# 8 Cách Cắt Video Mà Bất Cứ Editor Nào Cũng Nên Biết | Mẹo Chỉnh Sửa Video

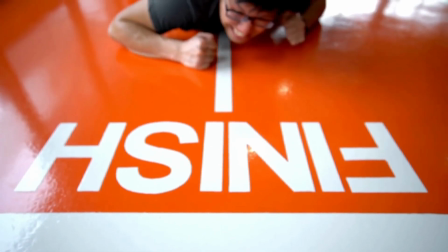[0:00]
Chỉnh sửa, bạn đã sắp hoàn thành đến bước cuối cùng, tạo kịch bản, tạo phân cảnh, lập kế hoạch, ánh sáng và quay video của bạn.
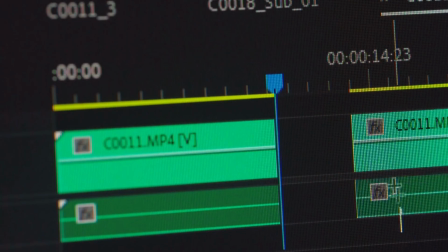[0:06]
Và giờ là lúc chỉnh sửa video. Đa phần mọi người nghĩ rằng chỉnh sửa là một quá trình phức tạp và đau đớn.
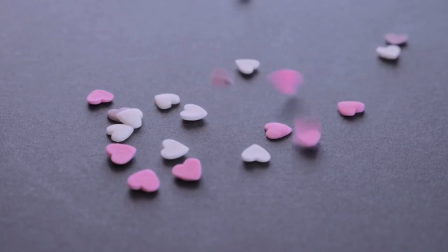[0:11]
Và điều này có phần đúng khi bạn đặt trái tim và tâm hồn vào việc quay video. Bạn sẽ muốn đảm bảo rằng bạn cũng quan trọng việc chỉnh sửa. Nhưng đừng lo lắng nếu bạn đã hiểu rõ về cơ bản của chỉnh sửa. Điều đó sẽ giúp bạn bắt đầu được ngay. Vì vậy trong video này, tôi sẽ giới thiệu cho bạn 8 phương pháp cách chỉnh sửa cơ bản và hướng dẫn bạn cách bắt đầu áp dụng chúng vào video của bạn ngay từ hôm nay. Hãy bắt đầu nào. Phương pháp số 1 là cắt tiêu chuẩn. Phương pháp này rất đơn giản, một phân cảnh, kết thúc và phân cảnh kế tiếp bắt đầu. Đó là tất cả những gì bạn cần. Hãy mở trình chỉnh sửa của chúng ta để tôi có thể chỉ cho bạn. Tôi đang sử dụng InVideo. Đây là một công cụ chỉnh sửa video miễn phí rất dễ sử dụng, ngay cả khi bạn mới bắt đầu với chỉnh sửa video.
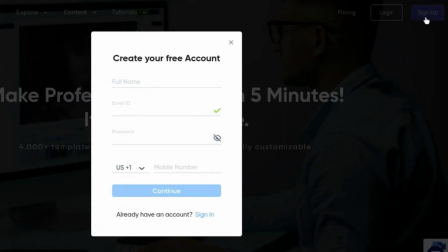[0:50]
Đây là một nơi tuyệt vời để bắt đầu. Nếu bạn chưa có tài khoản, hãy đăng ký miễn phí và mở một dự án trống.
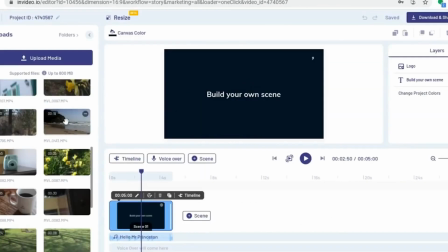[0:56]
Tôi sẽ kéo thả đoạn video đầu tiên vào khu vực làm việc để thêm vào dự án.
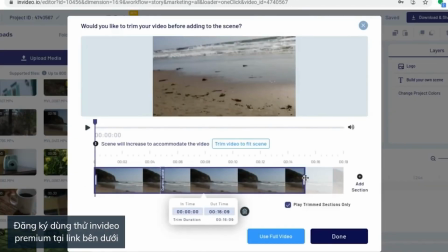[0:59]
Khi sử dụng các tiêu chuẩn, hãy chắc chắn cắt bỏ bất kỳ phần thừa nào của đoạn video mà bạn không cần và sau đó thêm một phần cảnh trống.
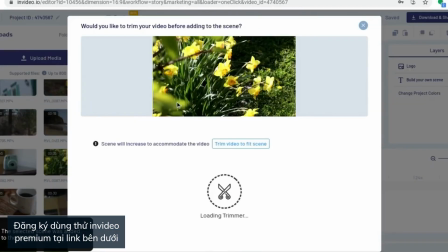[1:07]
Sau đó, làm lại điều tương tự, cắt bỏ bất kỳ đoạn video dư thừa nào. Và giờ, hai đoạn video này sẽ được phát liên tiếp nhau. Đó là cách chuẩn của bạn. Đây sẽ là phương pháp mặc định của bạn. Khi bạn tạo một bộ phim hoặc video cho thương hiệu của bạn, hoặc bất kỳ loại video nào bạn đang tạo. Phương pháp thứ hai là cắt nhảy. Cắt nhảy là khi bạn chuyển từ một video sang đoạn video khác mà máy quay không di chuyển, hoặc nếu di chuyển thì chỉ là một chuyển động rất nhỏ. Một trong những cách sử dụng yêu thích của tôi cho cắt nhảy là một trình tự như này. Như bạn có thể thấy, mục đích chính thường là để thể hiện thời gian trôi qua. Bạn tạo cắt nhảy bằng cách sử dụng một đoạn quay dài, máy quay không di chuyển hoặc chỉ di chuyển rất ít.
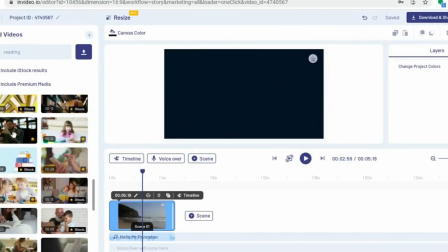[1:49]
Sau đó chúng ta sẽ sử dụng một số đoạn quay ngắn khác từ trình tự dài đó.
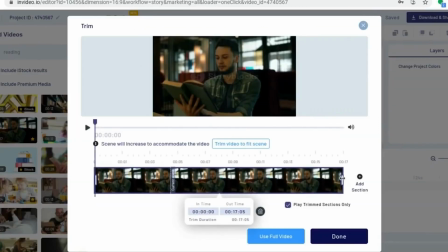[1:52]
Vì vậy, kéo đoạn video của bạn vào khu vực làm việc, điều chỉnh đoạn cần thiết, sau đó thêm phần cắt nhỏ tiếp theo và bạn có thể thêm nhiều phần cắt nhỏ cần thiết.
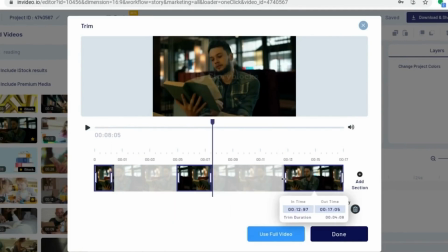[2:01]
Đó là cách bạn tạo cắt nhảy. Bạn có thể tận hưởng việc sáng tạo với cắt nhảy nếu bạn đang tạo video cho thương hiệu hoặc doanh nghiệp của bạn. Bạn có thể tạo một trình tự như tôi đã chỉ cho bạn, một khách hàng mở các sản phẩm khác nhau hoặc một điều gì đó tương tự.
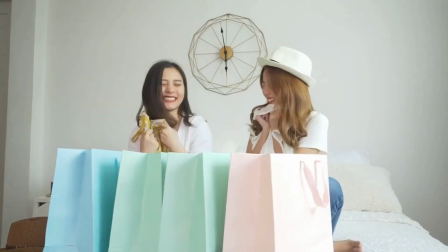[2:14]
Bạn có thể sử dụng cắt nhảy để tạo hiệu ứng hài hước. Hãy phát video và xem bạn có thể tạo ra điều gì thú vị. Trước khi chúng ta tiếp tục với phương pháp tiếp theo, nếu bạn mới đến kênh này và cảm thấy giá trị từ video này, chúng tôi rất mong bạn đăng ký và like video để chúng tôi có thể tiếp tục mang đến cho bạn nhiều video hơn như thế này. Bây giờ chúng ta tiếp tục với phương pháp số 3, đó là cắt trùng khớp. Cắt trùng khớp đúng như tên gọi.
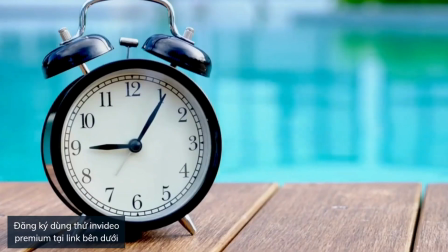[2:37]
Bạn kết thúc đoạn quay đầu tiên bằng một đối tượng, một người hoặc một hành động, sau đó bắt đầu đoạn quay tiếp theo với một đối tượng, một người hoặc hành động trông giống với đối tượng cuối cùng của đoạn quay trước đó. Đây là một cách cắt mà bạn phải lên kế hoạch trước khi bắt đầu chỉnh sửa.
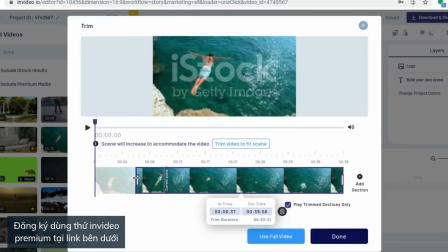[2:50]
Nhưng một khi bạn đã có hai đoạn quay, việc ghép chúng lại rất đơn giản. Bạn chỉ cần cắt bỏ phần cuối để tìm khung hình phù hợp nhất và sau đó làm tương tự với phần đầu của đoạn quay tiếp theo. Như vậy bạn đã tạo được sự liên tục trong video của mình. Ví dụ nếu bạn tạo ra một video quảng cáo cho doanh nghiệp và bạn đang trưng bày một số sản phẩm khác nhau mà không liên quan đến nhau, cắt trùng khớp là một cách tuyệt vời để tạo sự liên kết và chuyển đổi từ sản phẩm này sang sản phẩm khác. Phương pháp thứ tư là cắt trên hành động. Một lần nữa, tên gọi đã nói lên tất cả.
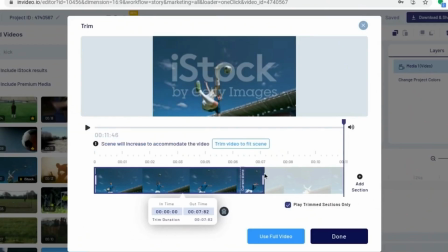[3:17]
Nếu bạn có một hành động nổi bật trong đoạn quay như một cú đá hoặc ai đó nhặt một vật, bạn muốn cắt ngay khi hành động đó xảy ra.
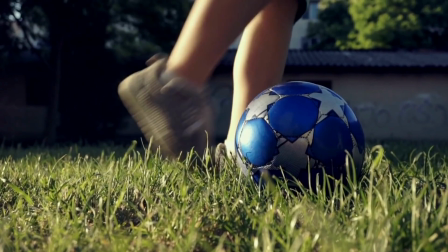[3:24]
Điều này đặc biệt quan trọng nếu bạn có hai góc quay khác nhau của cùng một cảnh. Cắt đoạn quay đầu tiên ngay giữa hành động, sau đó cắt đoạn quay thứ hai để nó bắt đầu ngay giữa hành động.
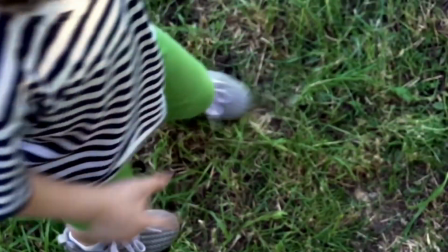[3:32]
Điều này sẽ tạo ra một sự liên tục mượt mà hơn nếu bạn chờ đến khi hành động kết thúc rồi mới cắt tiếp.
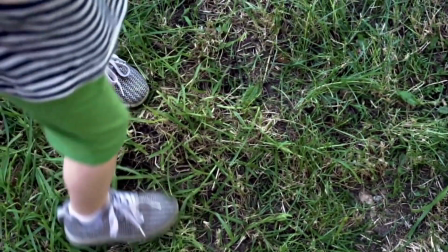[3:38]
Đây là một cách tuyệt vời để tạo sự liên tục trong video của bạn, dù bạn đang tạo video loại nào đi nữa. Phương pháp thứ năm là cắt chèn. Cắt chèn đơn giản là khi bạn cắt gần hơn vào một phần của khung hình.
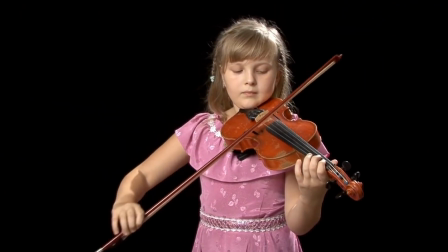[3:48]
Ví dụ bạn có một đoạn quay rộng về một nhân vật cầm một vật phẩm, sau đó bạn cắt vào một đoạn quay gần hơn về vật phẩm đó.
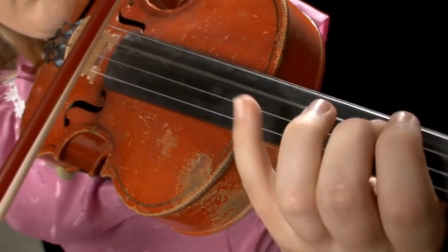[3:54]
Đây là một cách tuyệt vời để hiển thị chi tiết hơn và thu hút sự chú ý vào một điều quan trọng.
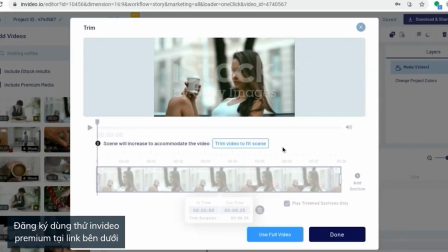[3:58]
Bạn chỉ cần chỉnh sửa như chúng ta đã làm trước đó, lấy đoạn quay rộng và sau đó chỉnh sửa đoạn quay gần hơn vào vật phẩm.
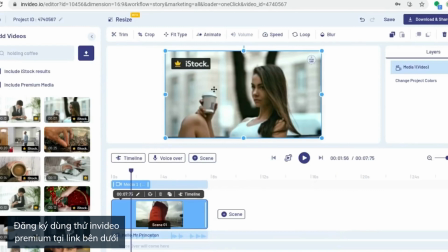[4:04]
Nếu bạn không có đoạn quay gần hơn, bạn có thể thu phóng hình ảnh trong quá trình chỉnh sửa.